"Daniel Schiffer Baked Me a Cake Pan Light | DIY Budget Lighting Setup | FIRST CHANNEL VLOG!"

So. Wow. Okay. All right. What's going on, everybody? This is a brand new channel. I am going to be bringing photography, videography, music, golf, cars, adventures, whatever. I'm going to bring it all. I'm going to try to do everything I possibly can. It's not going to be one type of genre. A lot of stuff will probably look really cool like this, kind of cinematic, moody. I'm just going to kind of do what I can to honestly just put out content that I would love to see and that I love doing. And if you guys love it, then that's awesome too. So today, we're going to talk about lighting, because I realized really quickly that to do this, to do anything like this, you kind of need a good lighting setup, because if you don't, it's going to look like this. And yeah, that kind of looks like trash. One of my lights already died, so if this kind of looks off, that's why. But this video will be shot over the course of a few days, and in these few days, we're going to kind of be making like a budget lighting setup, and then, you know, eventually as the channel grows, I'll just get like real lights and better stuff and whatever. But I thought it'd be cool today to show you guys that you don't need a lot to achieve a lot. So yeah, I think this look is pretty cool. I honestly like the warm and the blues and the dark and whatever. So let me show you what was used in today's setup, and we'll go from there.
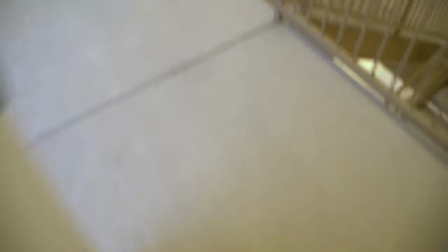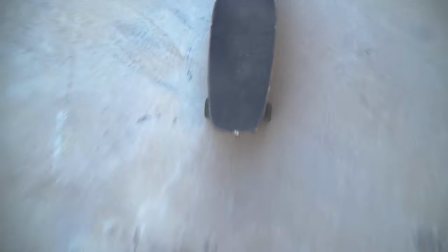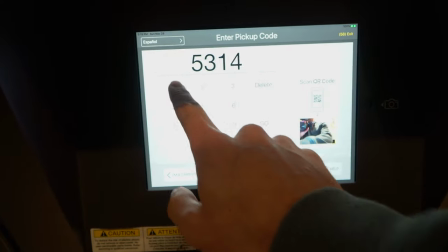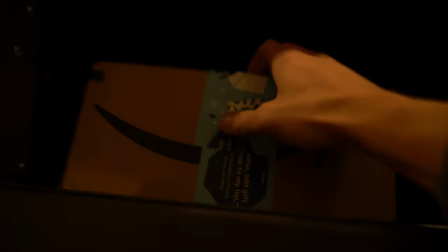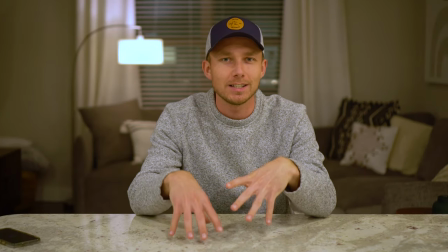Get into unboxing all the goodies that we got from Amazon and start building this light. I want to show you really quick what I'm going to do to light this set.
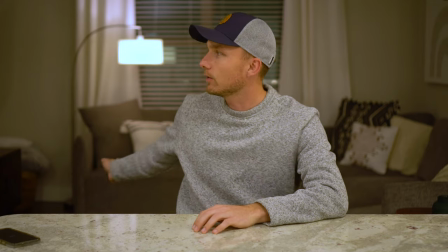What you see right now is just all the house lights on. I've got the kitchen lights on, I have the living room lights on, hallway lights, just a whole flood of a lot of light.
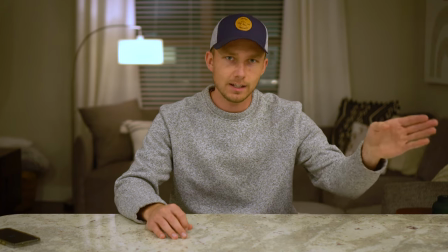So first thing I'm going to do, I'm going to turn all these lights off. I'm going to add a key light, I'm going to add a reflector, I'm going to add a rim light, and then we'll see where we're at.
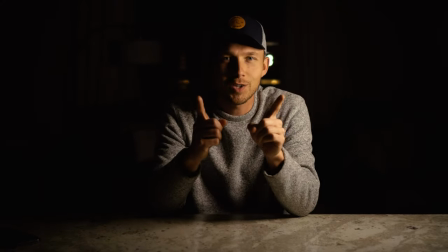Okay, now that I've got all the lights off, I've added my key light.
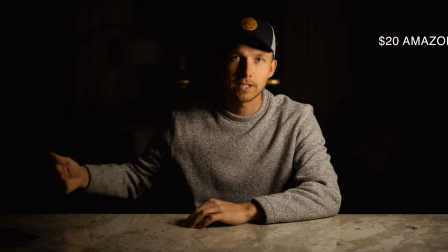Now this light may need some adjusting when we add the reflector and the rim light later on, but this is step one.
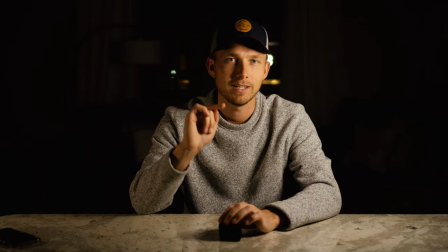Now let's add the reflector. Okay, so now we're ready to add our rim light. And the rim light is going to just put a nice line around the right side of my body here.
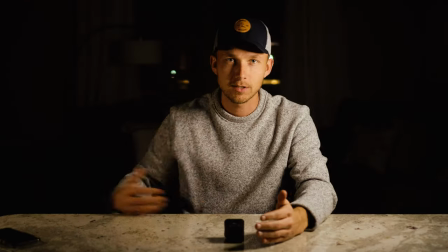And it's gonna offer a lot of dimension to the set. So it's not just gonna be two lights up front. Adding this third one from behind is really gonna set the rim light.
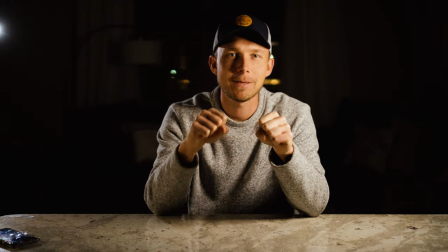Okay, so now that we've got a rim light in, the last step is to add ambient light or practical lights.
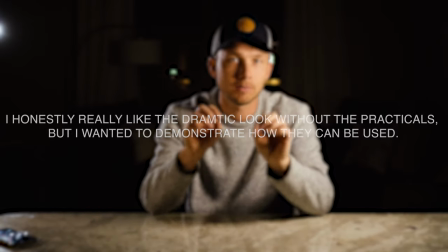So practical lights, they'll be sitting in the background and you'll actually be able to see the bulb or whatever kind of light that you're using.
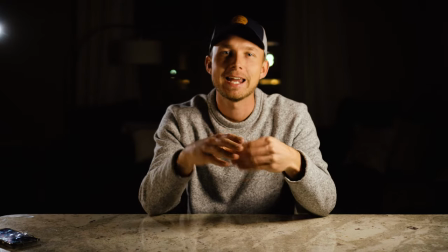It's going to serve as more of a decorative purpose and accentuate the depth that we're building in our set right now.
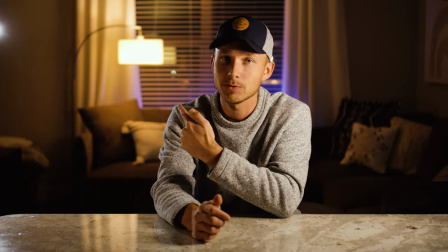Okay, and as you can see, for my practicals, I chose to use just a lamp that was already in the background and an old LED strip that I found in my closet,
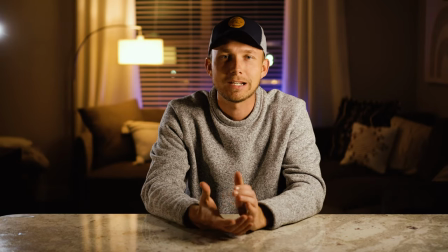turned it to blue and added some cool decoration, and it made the set kind of pop a little bit.
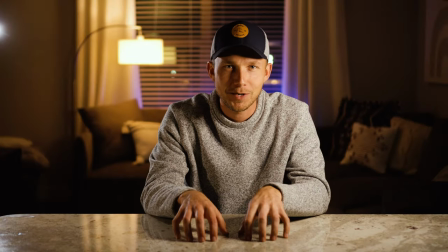So let's get to the unboxing and start building this light.
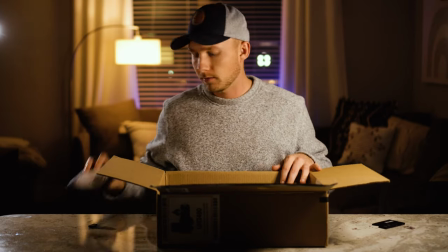All right, so we've got our LED strip, we've got our mock softbox,
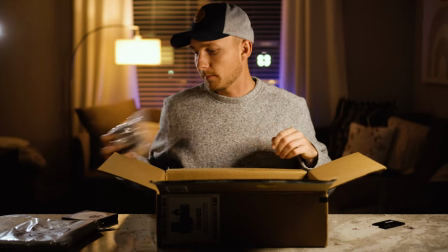and we've got the power cable to power the LED strip, and we've got a light mount by Small Rig.
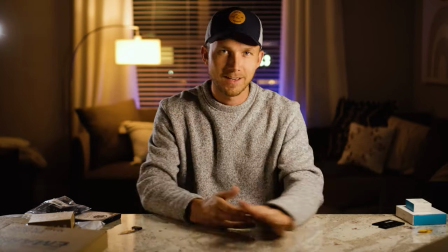And while I was on Amazon, I ordered the 5-in-1 reflector pack. All right, and without further ado, let's get into this pie pan.
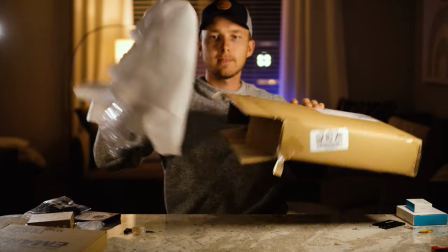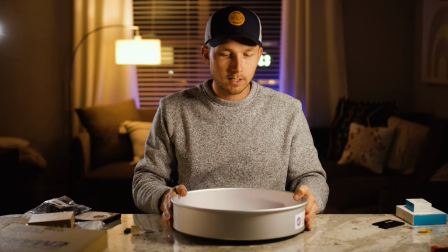Okay, this is actually a pretty good size. This is the 14-inch by 3-inch round pie pan from Amazon.
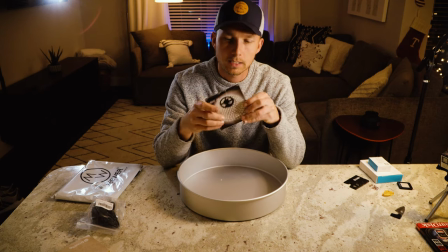I will put the link in the description. Let's go ahead and get started. So first, I will be applying the LED strip to the edges of the pie pan. And what you wanna make sure is when you're getting the LED strip, you wanna make sure that it says daylight in the name of the LED strip.
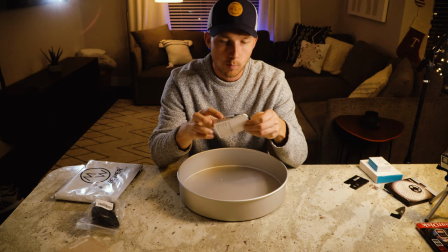Daylight is just gonna be the most natural and acceptable output for the type of light that we'll be looking for here today.
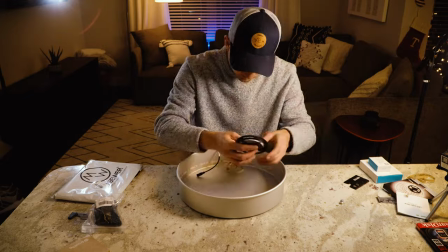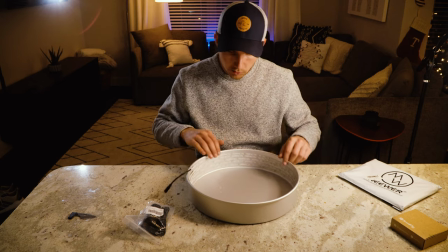Okay, so I've finished applying the LED strip to the outside of our pie pan.